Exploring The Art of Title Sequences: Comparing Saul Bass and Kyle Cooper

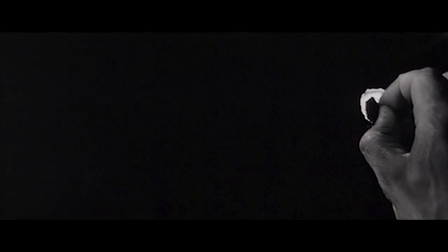248s
These associations resonate with everyone. Now, let's talk about Saul Bass and his love for primary colors.
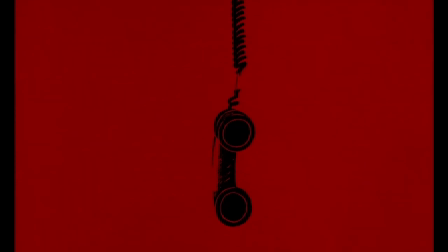255s
Similarly to his typography, Bass preferred minimalism in his use of colors. He often relied on primary colors and combined them with blacks, whites, and grays.
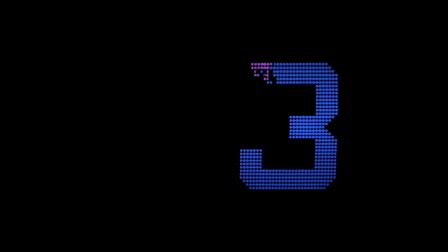264s
His love for simplicity and inclination towards limited color palettes is what makes his title sequences so recognizable.
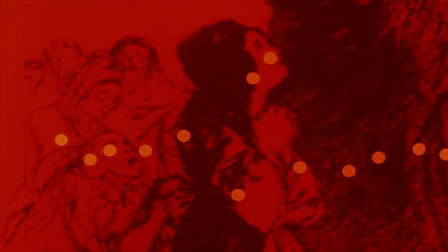271s
Each opening sequence can be associated with a specific color, and that alone is often enough to make it memorable for the audience.
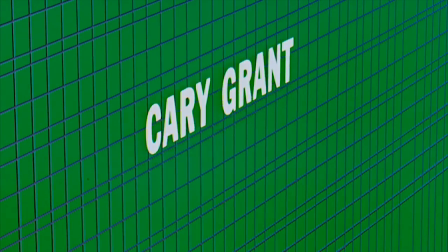277s
No wonder people immediately think of green when they hear about North by Northwest, or deep oranges and reds when they talk about Vertigo.
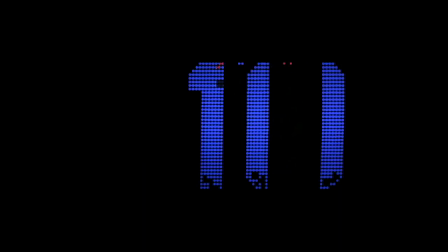285s
While Bass had works where he used lots of colors, these instances were carefully thought out, aligning color palettes with the narrative.
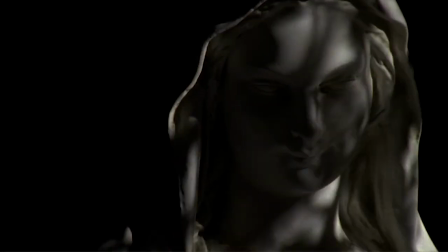293s
Kyle Cooper is not as minimalistic as Bass when it comes to colors. Generally, his approach to colors is context-dependent.
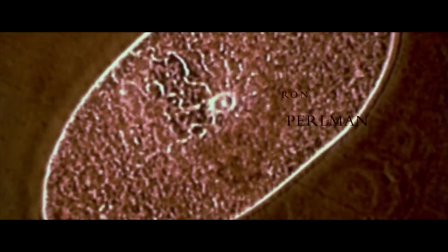300s
In The Island of Dr. Moreau, he uses a wide range of colors, while in Seven, his color choice is very limited.
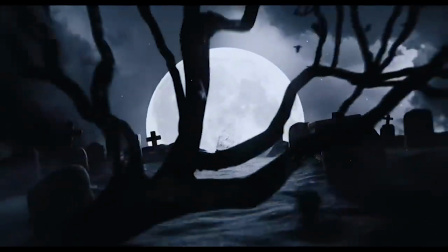307s
It all depends on the plot and the genre. How about composition? In what ways does it affect opening sequences?
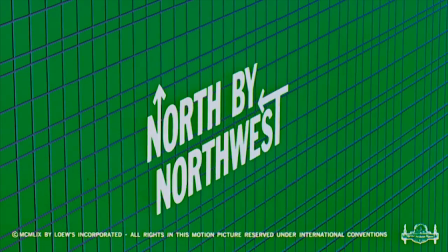314s
Compositions shape visual storytelling and create balance. It guides the viewer and highlights what is important and what is secondary on the screen.
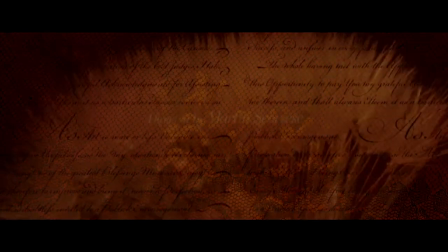322s
Bass always emphasized the importance of the title of the movie and the directors by using bold and big type.
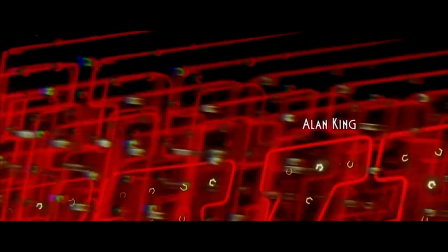328s
Sometimes he uses similar compositions when he shows the names of the actors, as it happened in Casino in the Cape Fear.
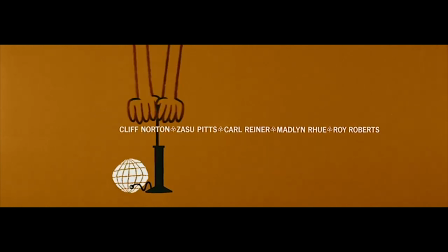334s
Bass follows the rule of thirds. effectively placing and aligning elements on the screen. On certain occasions, Bass demonstrated a preference for close-ups.
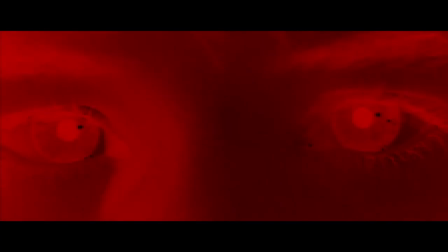343s
He was fascinated with eyes, using them as frequently as possible.
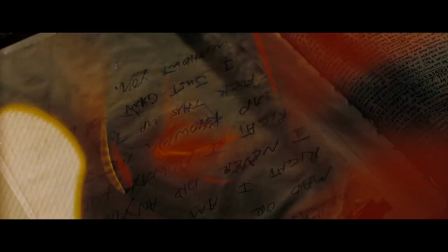347s
Kyle Cooper expressed his love for close-ups in the movie Severn, capturing detailed shots of the serial killer and his evil doings.
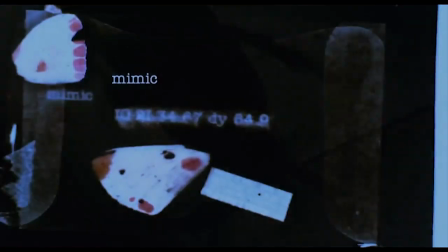354s
He used the same technique in Mimic, showcasing insects, newspaper clippings, and photographs of the victims.
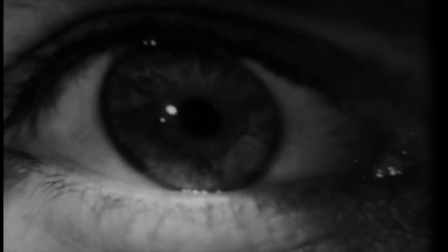360s
Let's not forget about the role of sound design in movie title sequences. Soul Bass recognized the power of sound and collaborated with the best composers.
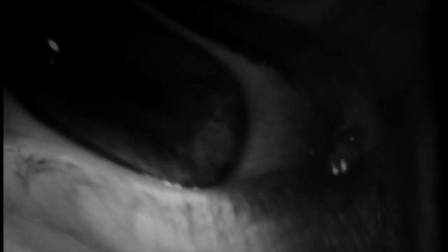369s
Just watch these titles with and without sound. See the difference? The sound hightens the emotional impact of the visuals.
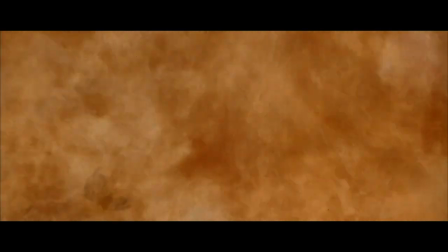386s
Look how the city of glamour and luxury Las Vegas can convey the character's descent to hell with classical music.
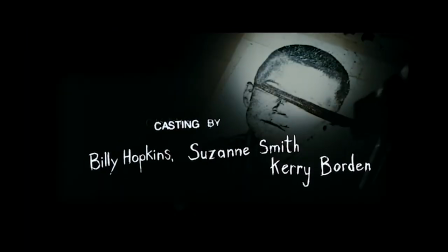397s
The same principle applies to Seven,
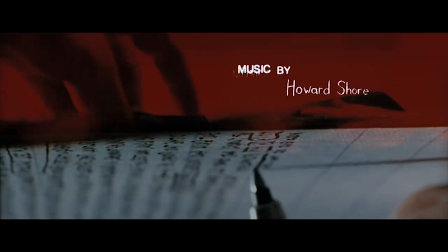400s
where the remix of Nine Inch Nails Closer serves as the perfect score for the sinister close-up shots of a serial killer.
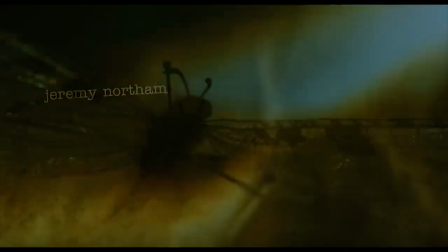407s
Sound design extends beyond musical scores. Effects like flutter of disturbing and sound flames in Mimic or the voices of the victims in the Night Watch can evoke as many emotions as intense music.
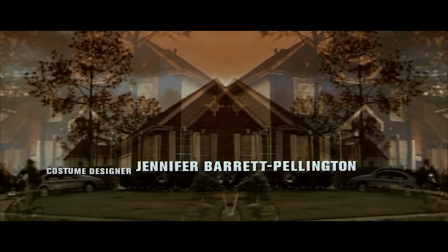421s
Editing and music always go hand in hand. Editing helps to establish the flow and the pace of the narrative.
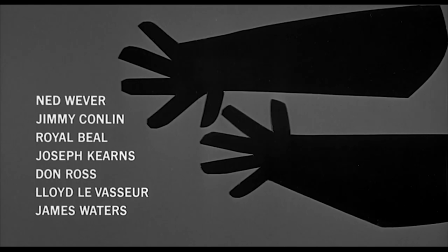427s
Movie sequences crafted by Solvath tend to be slower in pace. We can attribute this to the difficulty of editing videos during these times.
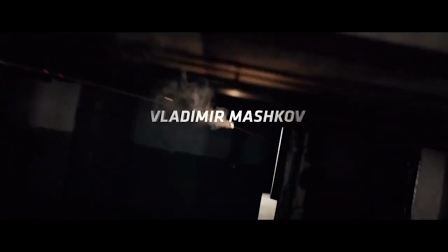435s
Nowadays, video editing is accessible and affordable to everyone, while in the times of BAS, it was a tedious and demanding task.
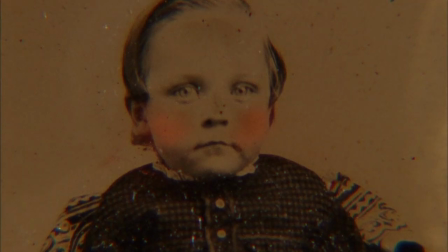442s
Kyle Cooper's title sequences are much faster.
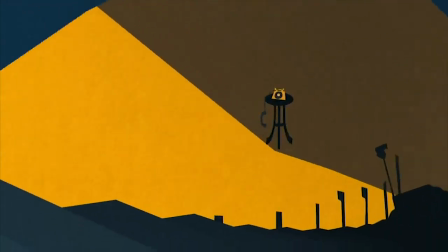445s
In today's digital age, the audience pays less attention to the information presented in the sequences, since everything can be found online.
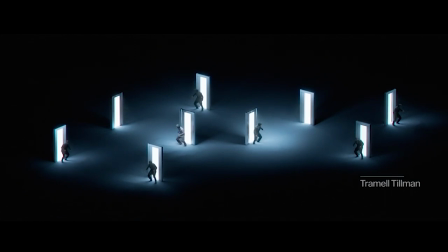452s
As a result, designers place a greater emphasis on creating visually appealing sequences that capture attention, option,
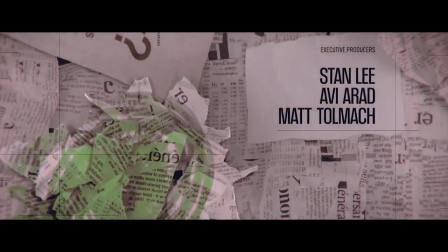458s
opting for speedy and dynamic opening titles.
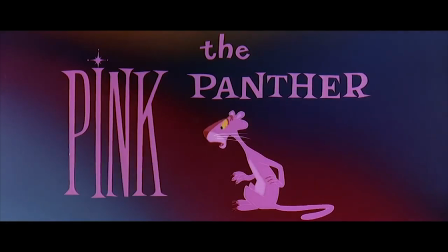462s
While graphic design is important, combining great design with good storytelling is what makes title sequences truly remarkable.
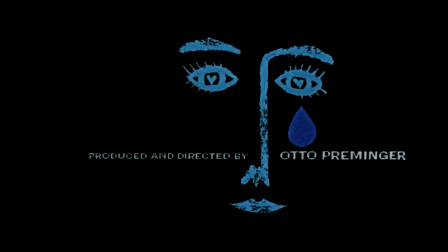469s
Sol Bass liked to use a technique he called summarizing and symbolizing. He reduced movies to a single symbol and emphasized it in the sequence.
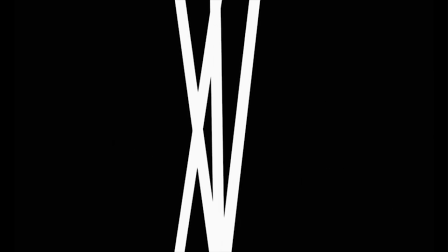478s
That's why we associate the man with the golden arm with the jagged arm,
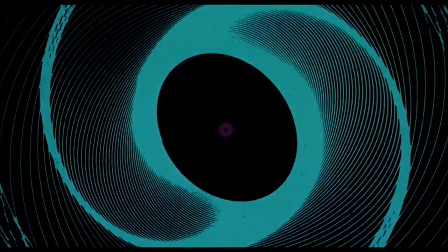481s
vertigo with lisezou waves, and anatomy of murder with a cut-out figure with disjointed limbs.
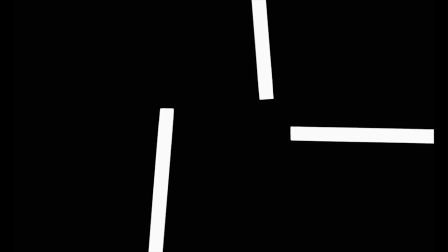487s
He used these symbols everywhere. Movie sequences, posters, you name it.
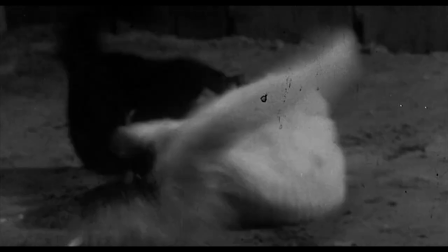492s
His opening sequences had a beginning, middle and end, something that wasn't done by designers that came before him.
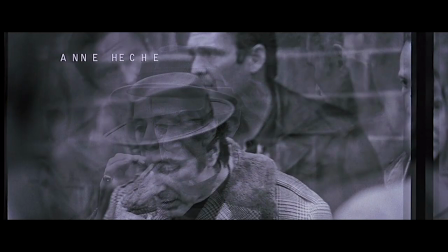498s
Kyle Cooper likes to use symbols and summarize the movies as well.
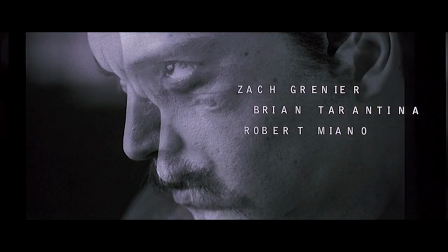502s
In his sequences he shows bits and pieces of the characters in the plot, introducing the viewer to the story.
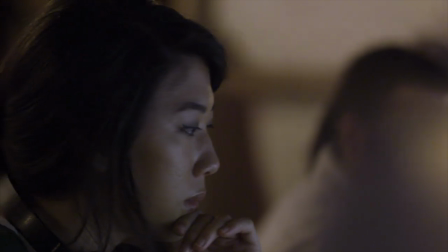508s
But how about technology? It changes and evolves rapidly over the years. It's clear that Cooper doesn't face the difficulties that Sol Bass encountered.
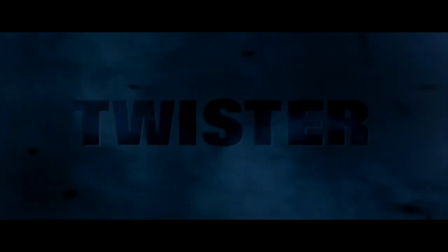516s
Computers and software make it easier to experiment and achieve certain results.
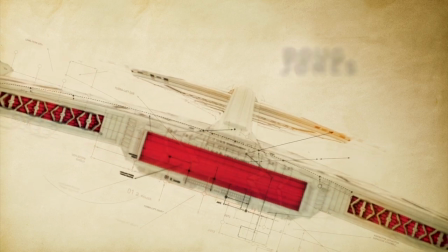521s
However, if you think that Kyle Cooper always uses the latest technology, you'd be wrong.
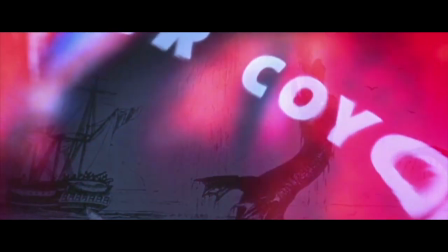526s
What makes his title sequences so great is that he likes to experiment with traditional mediums as much as combining them with computers.
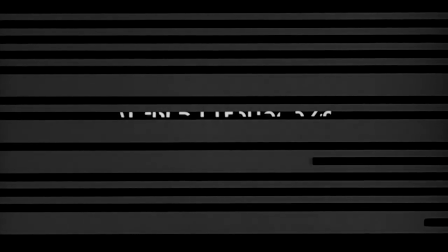534s
One can argue that the limitations that Solvath faced were the catalyst for his greatness.
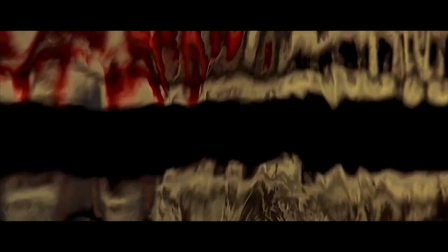539s
Would he use a tank filled with diluted ink and hair dryers to make the sequence for the cape fear if he had advanced software?
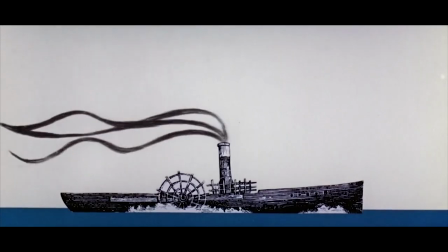547s
Would his work look so rough and handmade? Would he limit his color palettes to only primary colors?
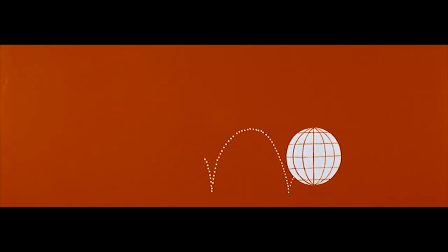554s
We'll never find out. We can only assume that sometimes technology takes away from creativity instead of reinforcing it.
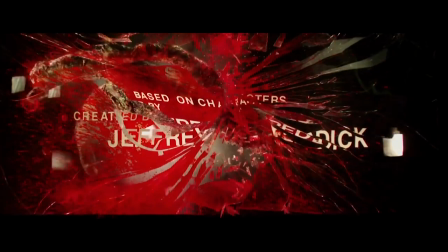563s
As you can see, movie title sequences is not just a legal obligation of merely listing names.
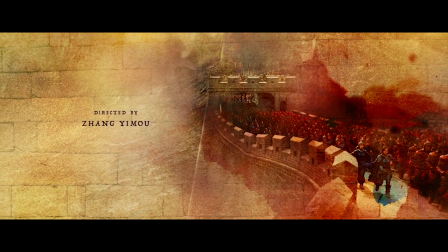569s
They became an art form by themselves, setting the tone of the movie, introducing the characters and conveying the genre.
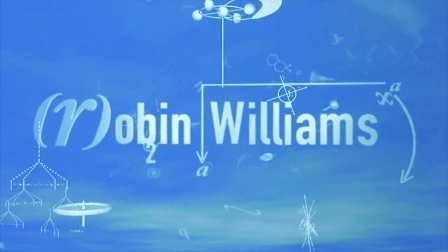576s
Sol Bass and Kyle Cooper definitely play an important role in the development of opening sequences.
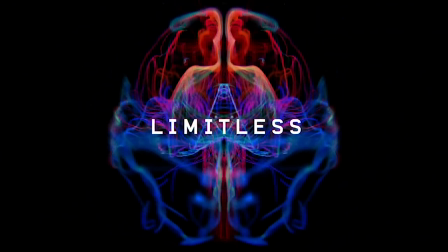582s
Their solid graphic design skills, love for experimentation and strong visual storytelling makes them the true masters of their craft.